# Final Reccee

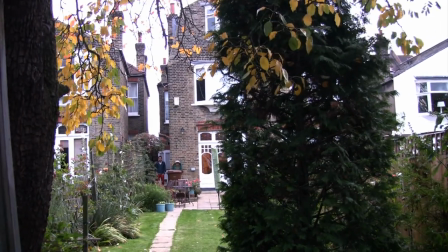22s Garden scene. Garden scene take one. Take two. Take two.
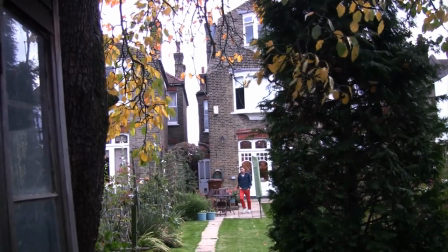28s
For these scenes we didn't actually have a tripod but we would for the actual filming and we had the wrong microphone but it was okay in serving its purpose.
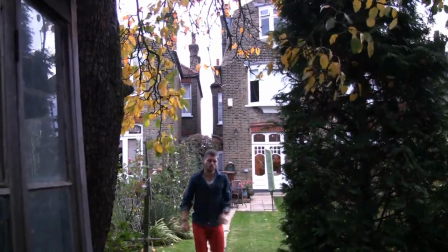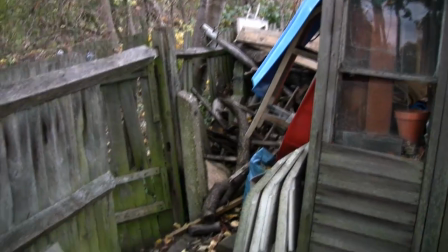43s Garden scene take three.
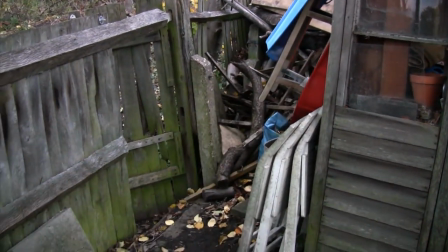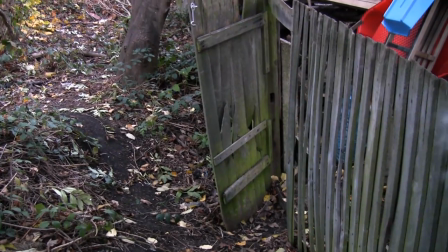52s Action. Second gate scene take one. Click.
Some of the shots in this recce are too long but would be shorter in the final edit.
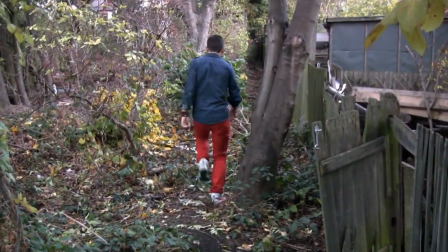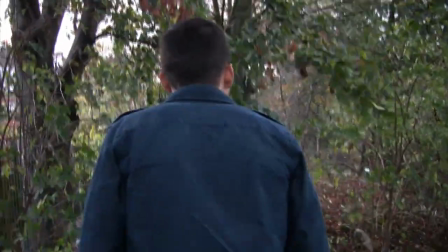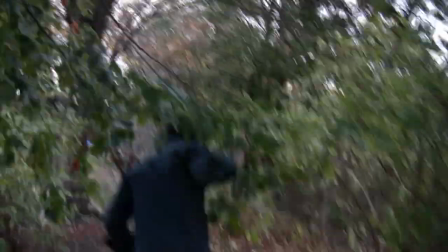72s
In this scene the camera is meant to be handheld as
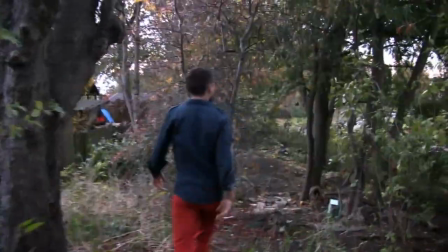81s
well as in the shots overlooking his shoulder looking at the box that contains the doll.
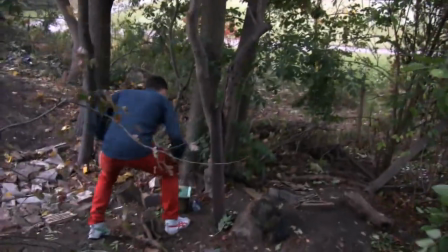88s
We would also include non-diegetic backing music coupled with speech in some shots that we didn't recce.
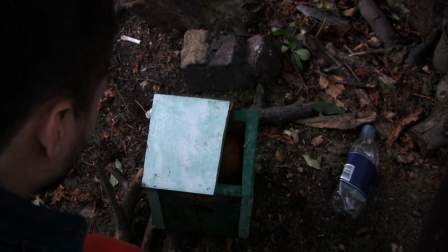97s Click.
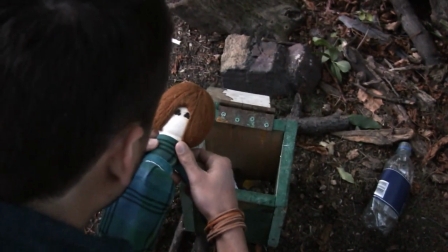102s
Later on sound effects and graphics would be added this is house
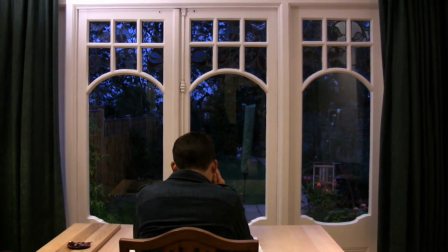109s
shot take one okay this
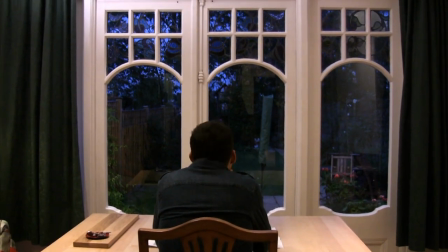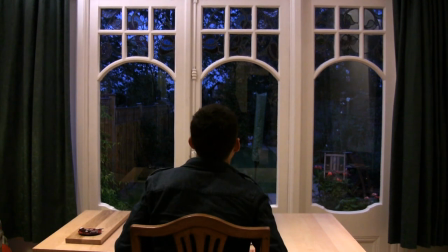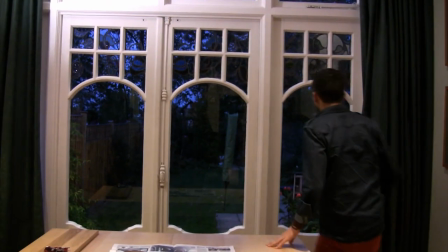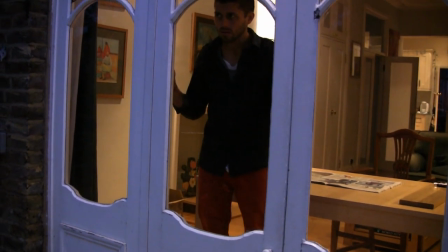131s is door continuity door shot take one click creepy
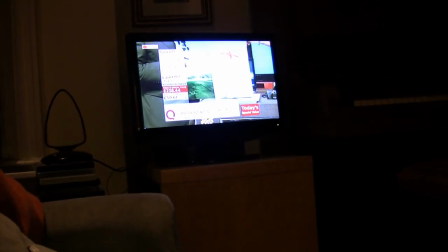144s door scene take two
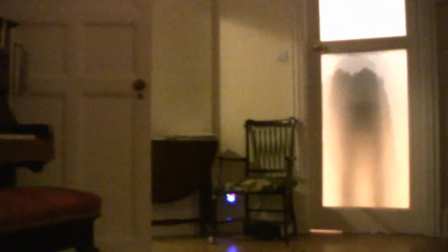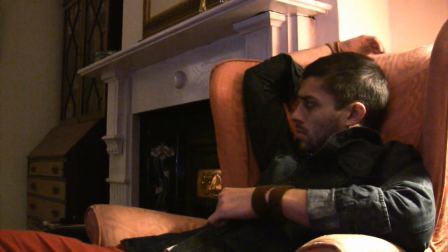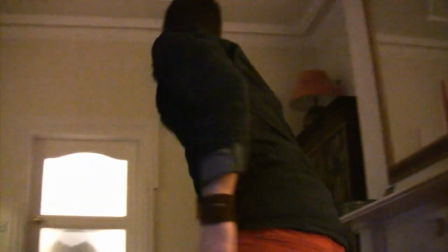159s
Here, extra light is needed to create this shadow effect.
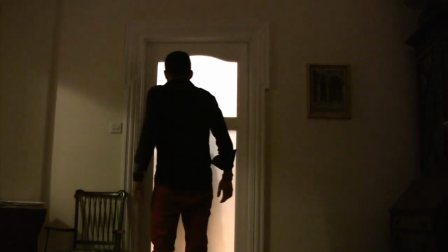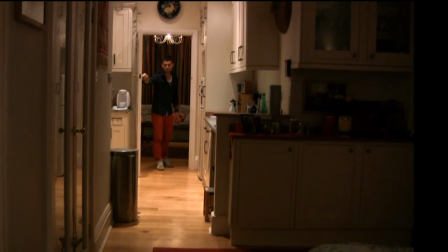168s Door part two, go.
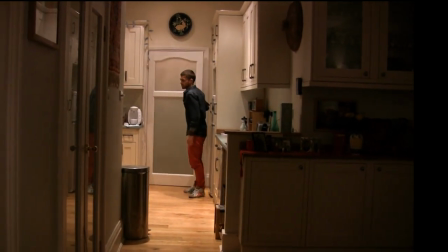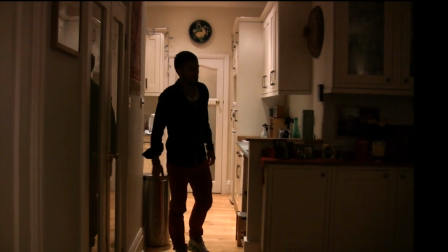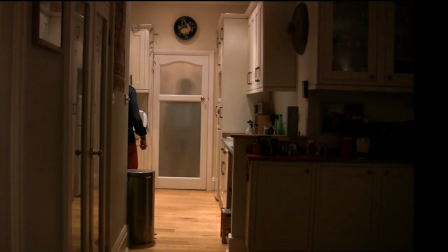183s
Here, the shot will be cut to when the shadow reappears.
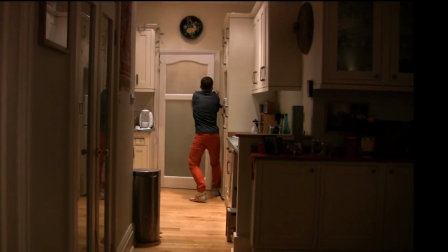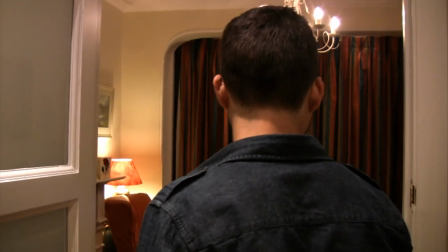195s Finding doll, take one, go.
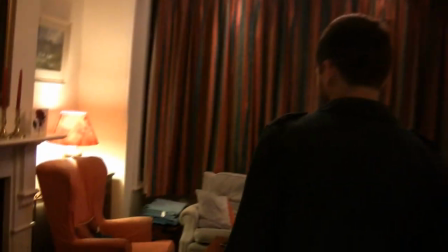199s
We don't want these scenes to be unnaturally light, so the house's own lighting may well be sufficient.